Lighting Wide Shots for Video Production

One of the hardest yet most important shots to light is the wide shot. It establishes both the mood of a scene, but can be notoriously difficult to light without breaking the illusion of natural lighting. To help you with this, we'll define the goals of good lighting, give you some tips on how to hide fixtures in any situation, and give you some ideas for good lighting design so that your scenes can look artistic and professional. Before any lighting setup happens, it's always a good idea to know the goal that good lighting should accomplish. A well-lit wide shot should first and foremost match the mood of the story.
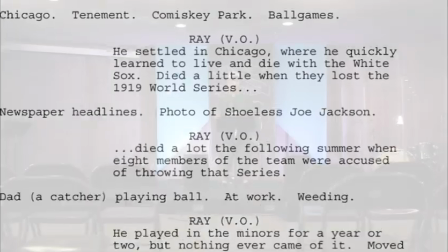If you find yourself lighting a scene from a happy part in the story, the background should be well lit without too many shadows.
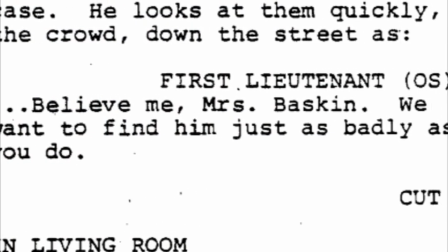On the other hand, a more dramatic moment in the story looks best when lit with pools of light and darkness.
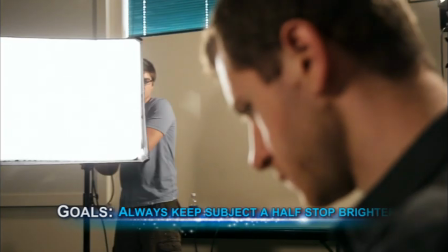No matter what the emotion of the storyline, it's always good practice to keep your subject at least a half stop brighter than the background elements.
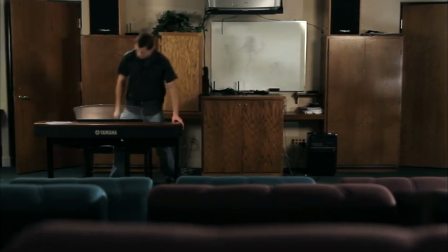This way, you'll be able to direct the audience's eye to the area that's most important.
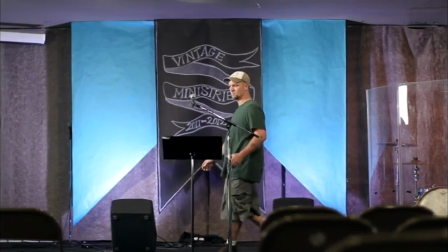Also, if you'll be filming multiple shot lengths in a single scene,
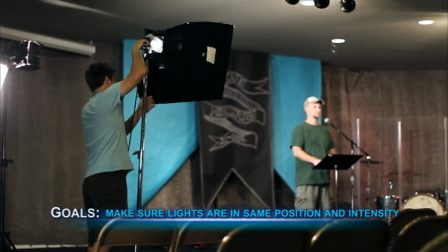you'll want to make sure that your lights always stay in the same position and at roughly the same intensity from one shot to the next.
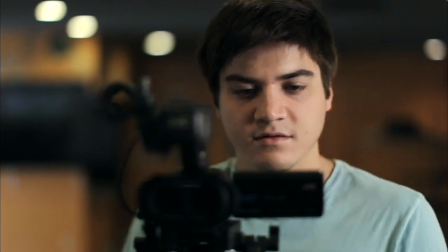That's why it's good to check how the lighting looks close up on your subject while placing your fixtures for wide shots. That being said, it's possible to cheat the lighting if you have a big change in camera angle and screen size, but you should do so with caution.
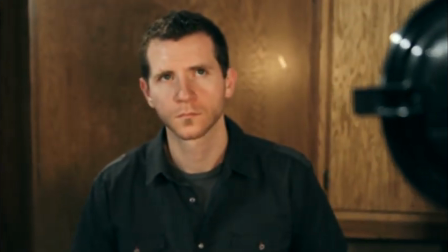Adding small lights to illuminate dark areas of the eyes may be okay,
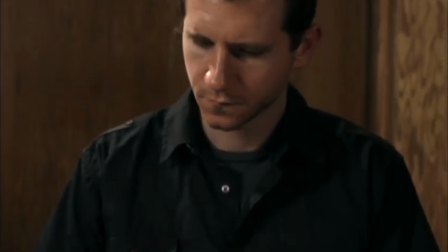but adding a strong backlight on a subject where there previously wasn't one can break a scene's continuity. By far, the trickiest part of wide shot lighting is finding ways to hide your fixtures. However, there are a few standard tricks that can help you in almost any scene. First, if you'll be filming inside of an office building with a suspended ceiling,
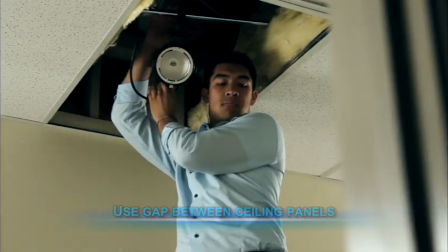you can always remove a tile and place a large fixture between panels or hang a light from a crossbar using a butterfly or scissor clamp.
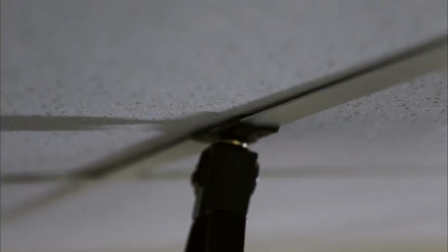These clamps won't be able to hold large fixtures due to their weight, but should suffice for most lighting.
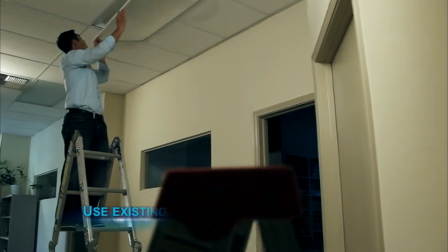Also, if the office has fluorescent or incandescent lamps, it may be possible to replace them with brighter ones that can light your scene for you.
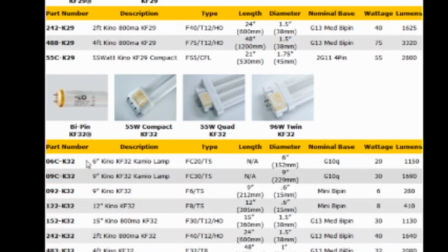Many companies sell both color-balanced fluorescent tubes and incandescent lamps for this very purpose. If those options aren't available at your location, you may want to think about using objects to hide the source of your lighting.
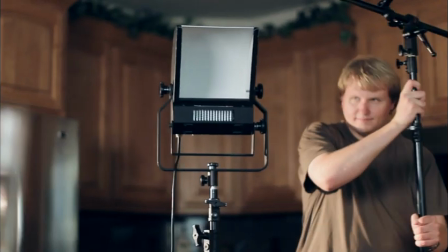Shelves, couches, plants, cabinets, and desks are all great places to hide lights in a scene.
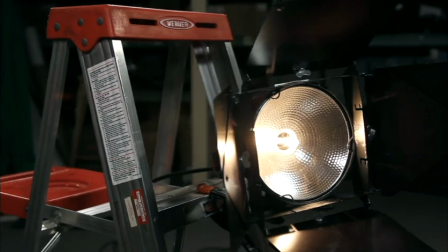If you plan on doing so, having clamps with baby pins for mounting lights would be a good way to keep the heat from damaging these objects.
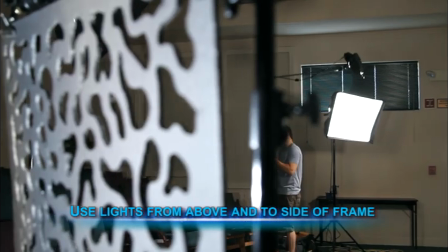Of course, if your scene's set in a wide enough setting, you may be able to use very strong lights from above and to the side of your frame. Keep in mind that the wider the scene, the more intense the lights will have to be, which can get quite expensive.
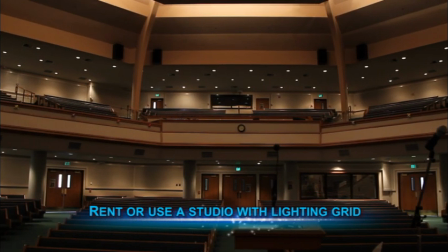If you have the ability to rent a theater, concert stage, or studio in your community,
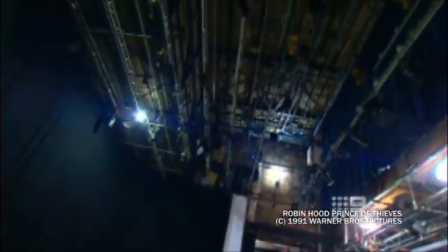you can simply mount lights to the lighting grid above your set and keep your camera angle flat in order to hide the lack of a ceiling. The lighting grid should help you to place lights right where your subjects will be in the scene without spilling over to the background. Light design is the key to any great wide shot lighting setup. If your lights aren't placed correctly from the start, the rest of your scene will suffer as a result. As such, it's important to know some tricks to light placement for any scene.
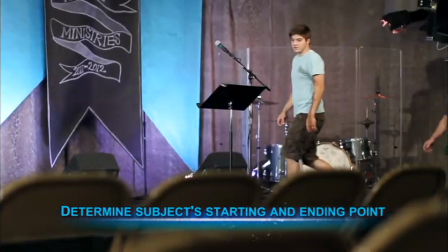The first thing you should always do is to determine where your subject's starting and ending point will be.
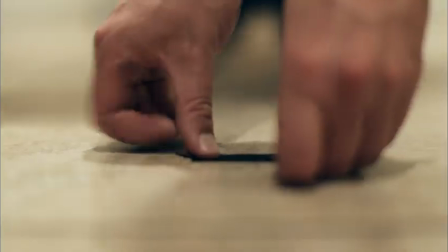For example, if your subject will be moving down an entire hallway, you may want to think about having them start next to a doorway and end next to a doorway.
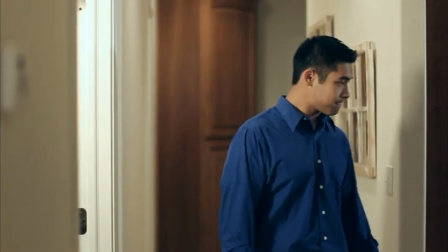This way you can create pools of light that they can pass through, while ending the shot with your subject standing in an area that has good lighting.
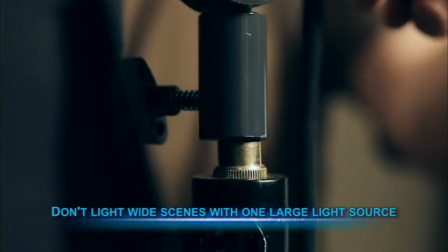You'll want to avoid lighting a scene like this with one strong light, even if it has a soft quality.
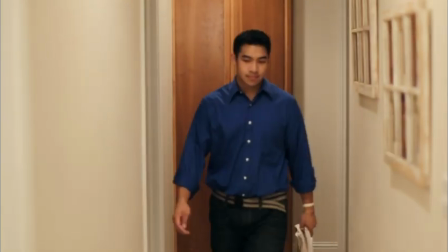Doing so will wash the scene out and make it appear very flat.